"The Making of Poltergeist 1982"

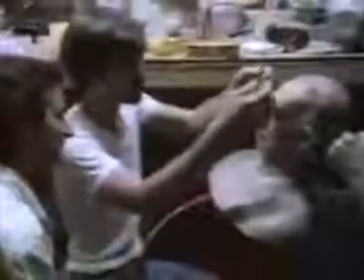Anyway, we'll be pumping goo after you start getting a major piece of face off.
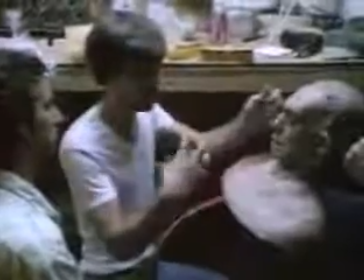We'll start with a little trickle when you rip this off. I'll syringe that in. And get into that portion.
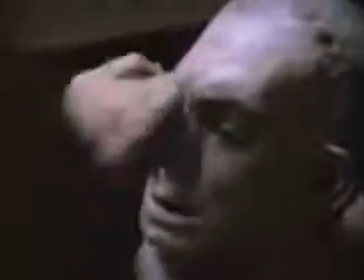Now, you're going to find, once this stuff is heated, it's very tender. And the flesh is going to roll and melt under your hand.
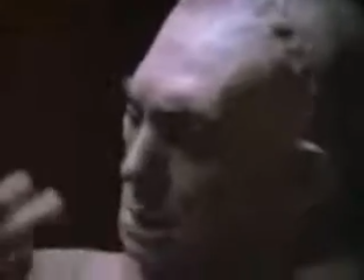It takes out everything in pieces. Plus, if you melt it in the surface, it will go like gummy, horrible. It's disgusting. disgusting yeah there was a lot of special effects and there was you know we had the tree thing we had the rain we had the wind we had the this whole thing with the uh the presence in the house in the closet uh the lights constant lights from a lighting standpoint
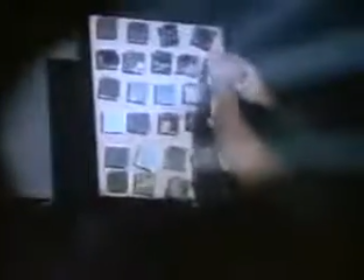the most difficult scene became the sequence in the famous or infamous closet the
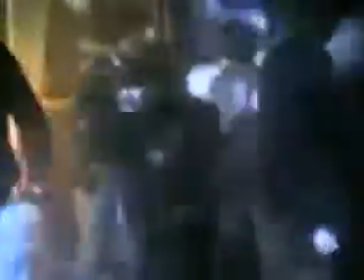closet where everything goes into and comes out of the closet with the spectral light
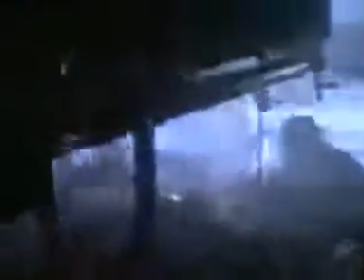there were so many lighting effects strobes and Las Vegas spots and fish tanks of water to give a different kind of diffusion to the beams
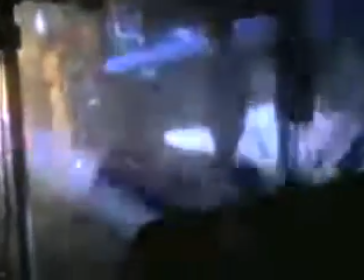coming out and four large wind machines and minutiae and smoke.
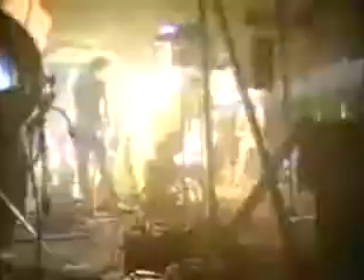It was just to coordinate all that for a simple effect. We just didn't want a light, but we wanted the light to live, to really breathe, and to exude a kind of a personality.
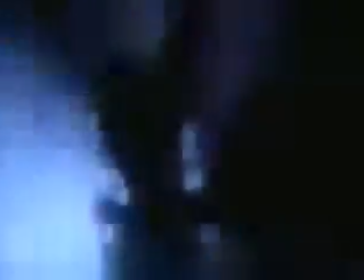Do
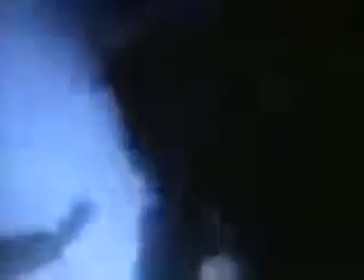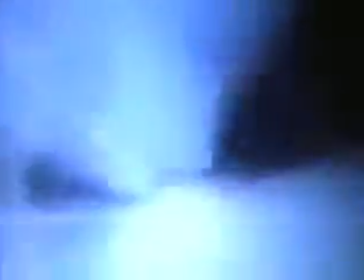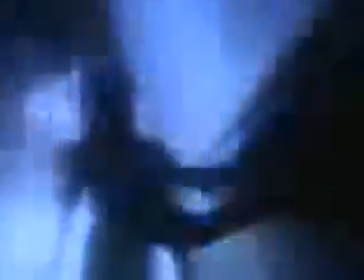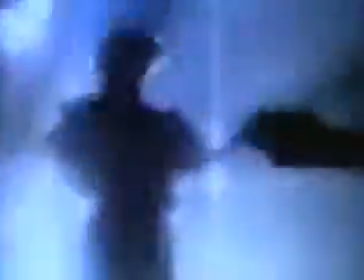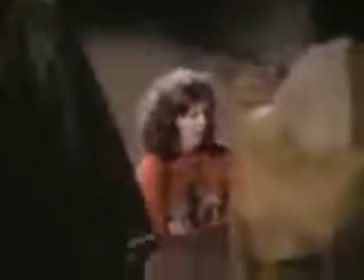you see the wires on across the ceiling for one? The wire will be underneath them. The wire will kind of lose sweat.
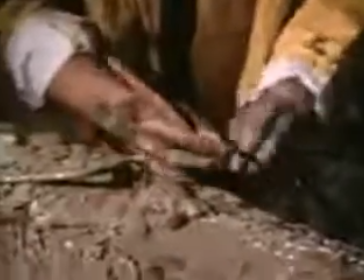Well, we probably could. but I'd rather go into the whole curtain if it's free. But the curtain is below the water.
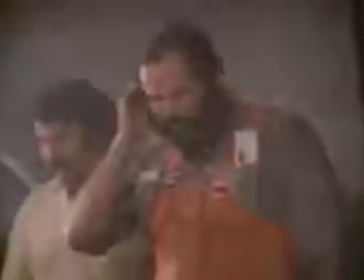It's below the water. But will that give too much friction? I'm not sure, man. I'm not sure about that. We'll find out. All right, let's try it.
You're wet. You know, you're constantly wet. Coming to work wet.
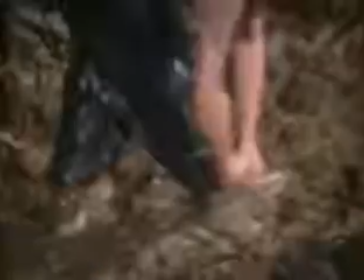Hell, I might as well just not have, you know, gone in the shower and just left my clothes on. Driven to work.
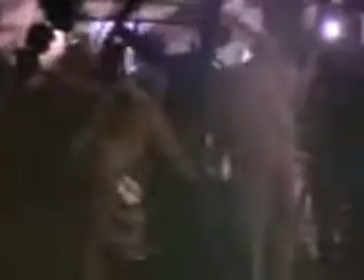Many days it seemed like I did.
Charge the rain. Okay. Roll the carry.
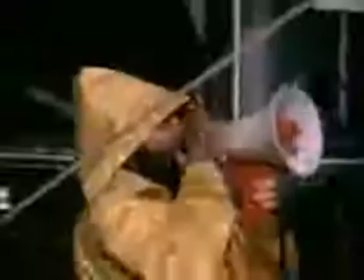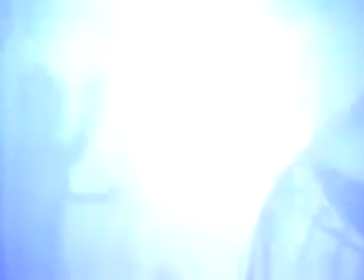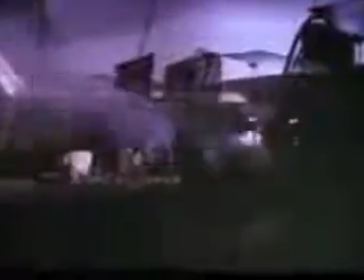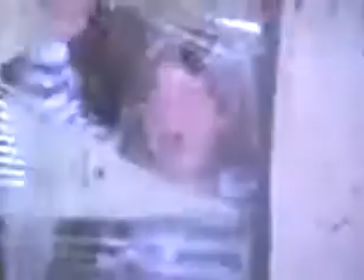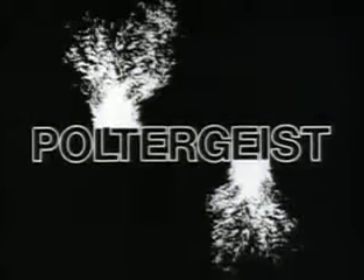Every fourth person you know has had an experience of some sort with a poltergeist or a ghost. You just have to ask around, you'll find out.